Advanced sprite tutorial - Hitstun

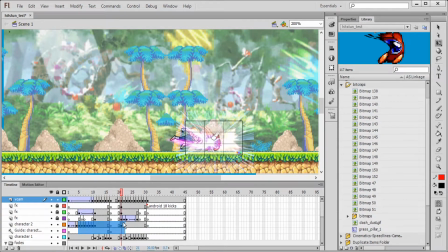22s
Alright, what's good guys, this is the first in a few tutorials, and I'm letting you know right now, I'm not here to teach you the basics, okay?
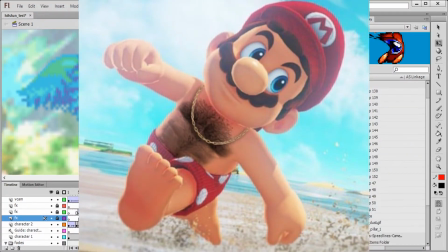31s
I'm here to put some damn hair on your chest. So if you're not ready, go frolicing with sunshine.
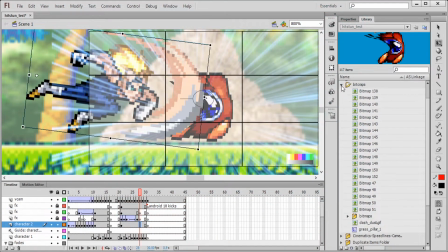37s
And for the rest of you big boys, you know, let's get right into it. So what is hitstun?
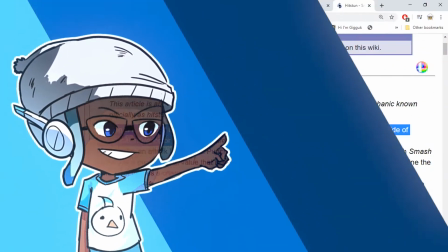42s
You know, that's a good question. Now, hitstun is a period of time after being hit by an attack.
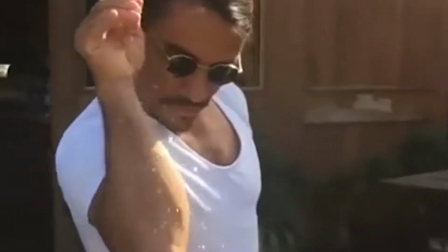48s
Any animator worth their salt is going to have some hit gun, you know, in one form or the other.
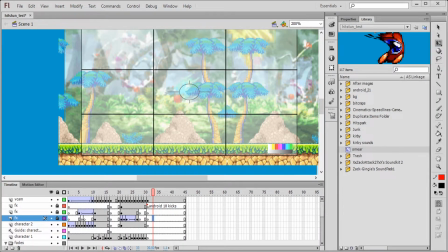54s
You know, there are many ways to do it, but let's go over what it looks like exactly.
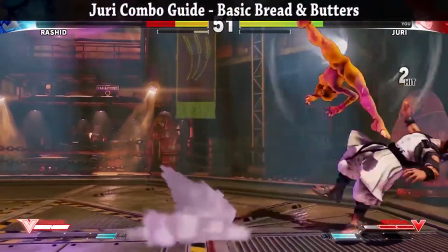61s
Let's get this fucking speed and put it to 0.25, all right?
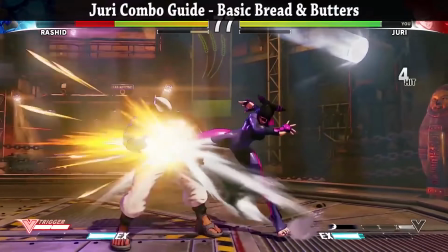65s
You gotta notice that in Street Fighter, if you hit somebody, you don't just hit somebody and then they just fucking slide away.
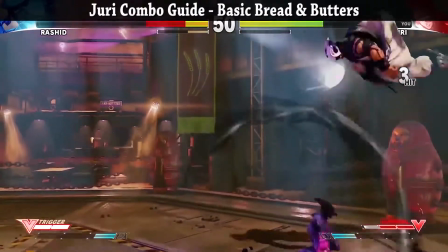73s
They always stop for a few frames and shake around. and right now which is the example for the hitstun is that she's gonna do that
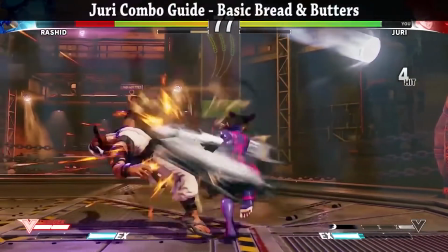80s
crouching heavy punch he's gonna be in midair probably and he's just gonna shake around in midair see how he shakes around so yeah that that's basically it's done
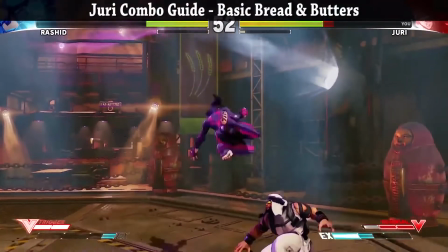88s
it gives it more of a powerful feel so if you feel like your attacks feel weak probably need some hitstun man the longer the hitstun
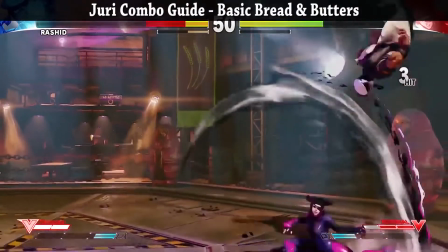95s
the more powerful it's gonna feel and if you're gonna if you're gonna do hitstun don't just do hitstun but you should also do the screen shape shit.
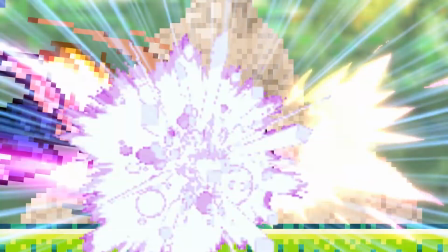103s
As we can see from my example of Vegeta hitting this wild D, this gives the hit more weight.
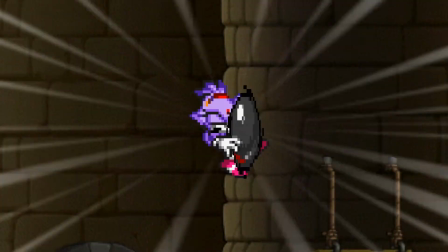110s
Granted you could just hold the frame, animators like design do that to great effect, but what's important is you try out different ways of using hitstun.
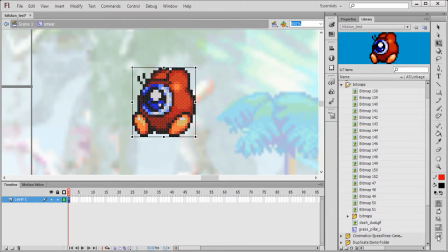119s
Okay I completely forgot to mention this, but you could also smear the frame. Go down to the envelope tool, it adds that extra, you know, impact, that extra glare.
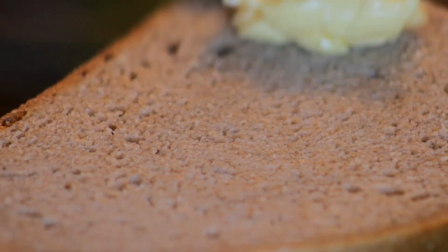129s
So hitstun is your bread and butter, but like every good sandwich, you put the butter on last.
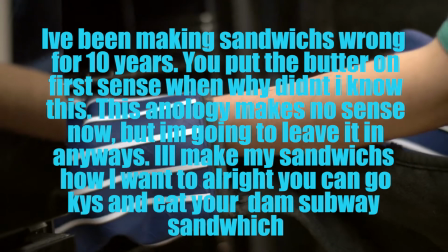135s
So don't worry about adding hitstun in at the beginning. Finish the animation first, then you can go back and add it in, but that's just the baby stuff, okay?
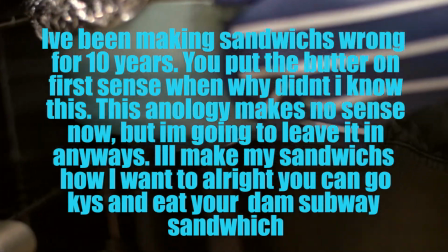144s
Now those were just the training wheels, now let's get on to extreme hitstun.
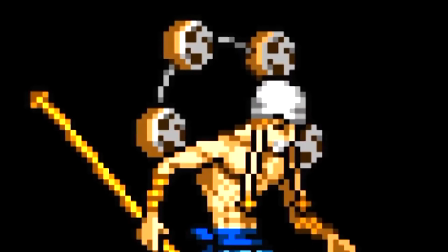149s
Extreme hitstun is a fast zoom in on the character, creating an even bigger impact with a hit.
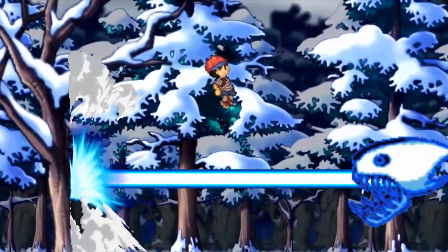155s
Now this type of hit stun is for those big hits, so don't go whooping it out in public, y'know, all the time.
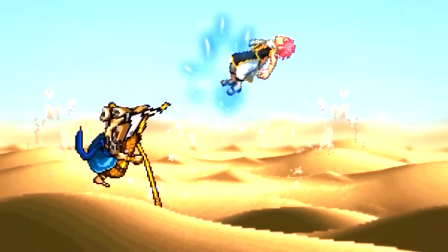161s
Now pace out the fight, and figure out a good time to use it. Alright, that being said, this was just a simple, quick tutorial to get the ball rolling, so come back next Sunday, for composition.